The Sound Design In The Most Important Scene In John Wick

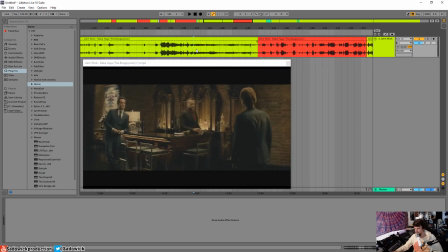[12:25]
But as his father, doesn't even really say anything after, he, I guess he did some muscle work for him. He kind of steps back. He's like, what's going on? Steps back.
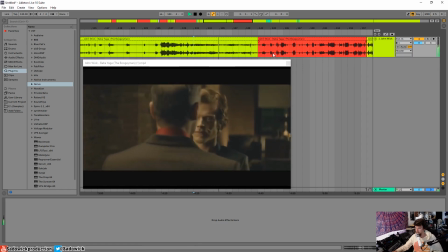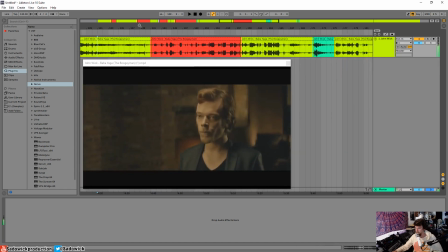[12:54]
And then another impact.
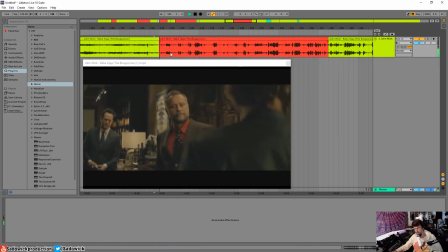[12:59]
Right? Silence.
That's a nice jacket.
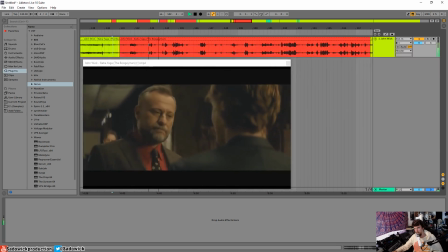[13:05] Thanks.
Yeah.
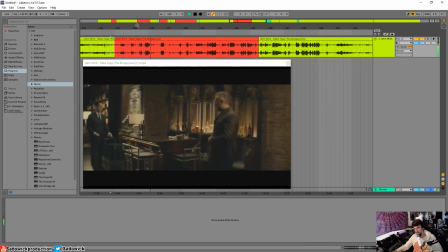And the silence is here just because you're like, oh man, you can hear him like kind of gasping, and I don't know if you've ever been punched in the stomach, it's not very pleasant.
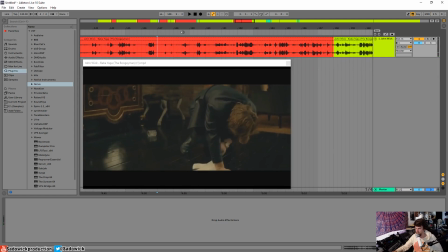[13:24]
Get the wind knocked out of you and stuff, it's not good.
Should I go?
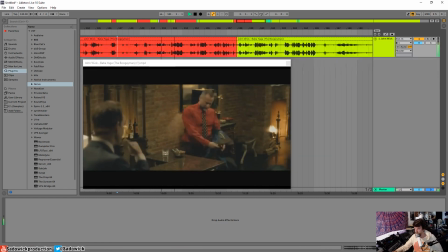[13:29] Нет. Я чищу вопрос, который надо обсудить. Vigo, English.
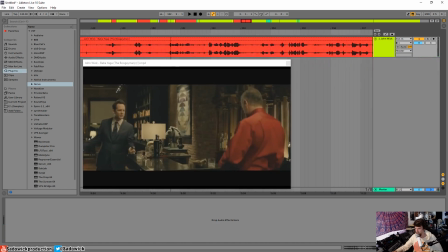[13:34]
Right, all this folly, the sound of the jacket. He's taking off the jacket, and it's rubbing on the silk shirt.
Я чищу вопрос, который надо обсудить.
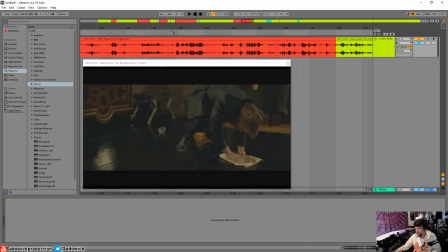[13:46]
Right, and the he's cleaning up the thing.
Vigo, English, please, come on.
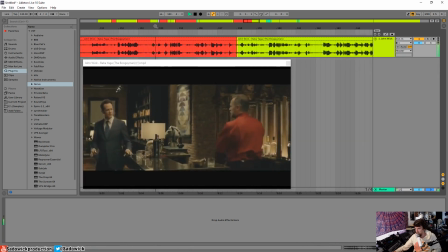[13:51] Stay, goddammit! What did I do? Je frenuls på pollen.
And it's extra scary when you see people argue in a language that you don't understand. It adds another fear, and this is like old school. It's like, I need to discipline you, kind of thing.
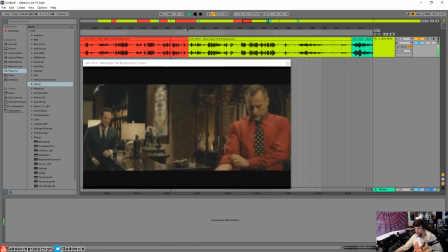[14:10] Did what you asked. No one saw shit.
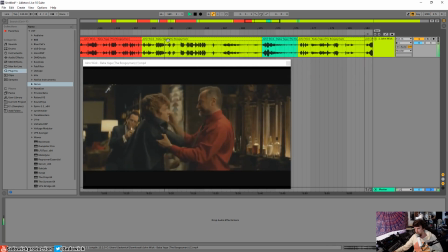[14:17] I'm not talking about Atlantic City, What the? You mean Aurelio's? So I stole the fucking car. Oh, fuck, Vigo.
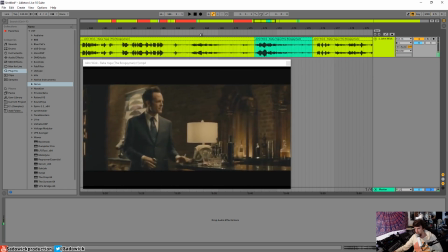[14:28]
Right, you stay. Yeah, when a European man tells you to stay, you stay.
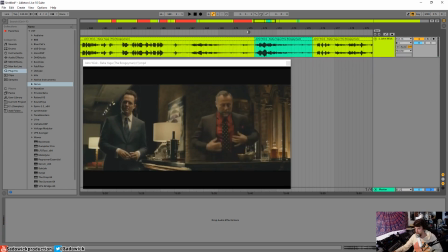[14:40]
So a prolonged silence, and then you're gathering that
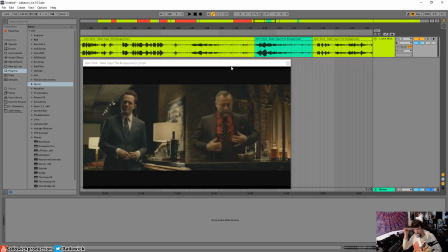[14:52]
he really fucked up. And I hope this video is this is not, I guess, the most It's entertaining to me. Like, I don't know.
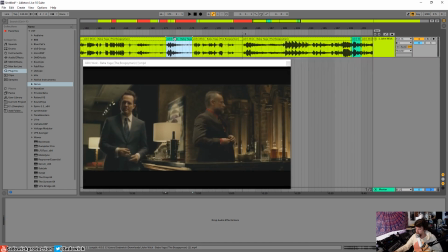[15:07]
I love what that is. It's just this, like the storm is coming.
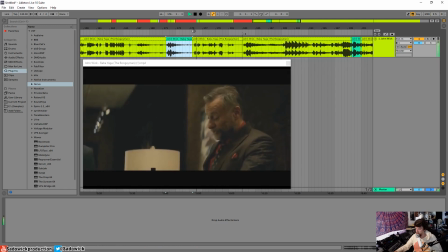[15:15]
And he's drinking hard.
It's not what you did, son, that angers me so. It's who you did it to. Who? The fucking nobody?
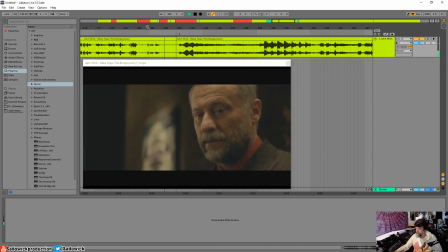[15:27] That fucking nobody is John Wick.
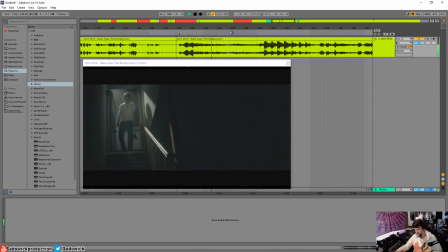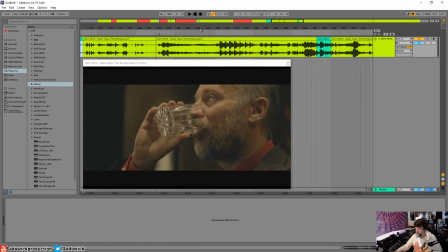[15:41]
And then the sound of the ice and the just, if you've ever wanted to take a stiff shot, you basically, you inhale as you drink it, and that's what he's doing here.
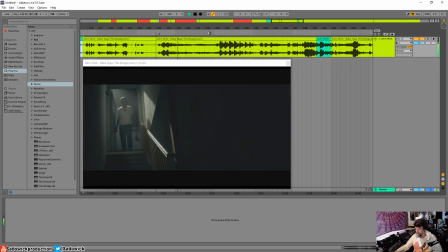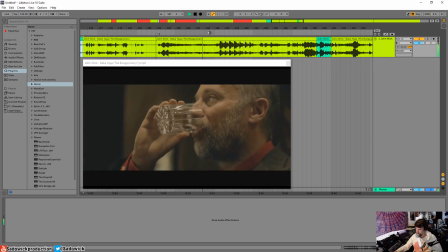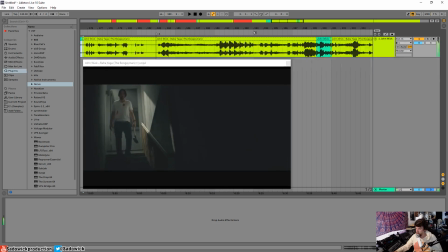[16:02]
That's a man who drinks. Right, so now, this is carried, like,
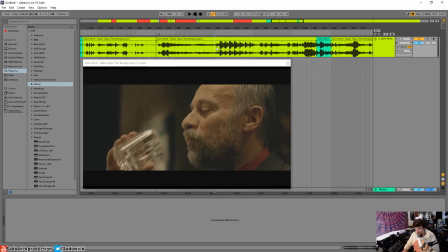[16:11]
the impact, like the phone going down, the hood being dropped, the punches to the face, the punches to the stomach, don't have that low end impact. But John Wick simply walking down the stairs has that low end impact.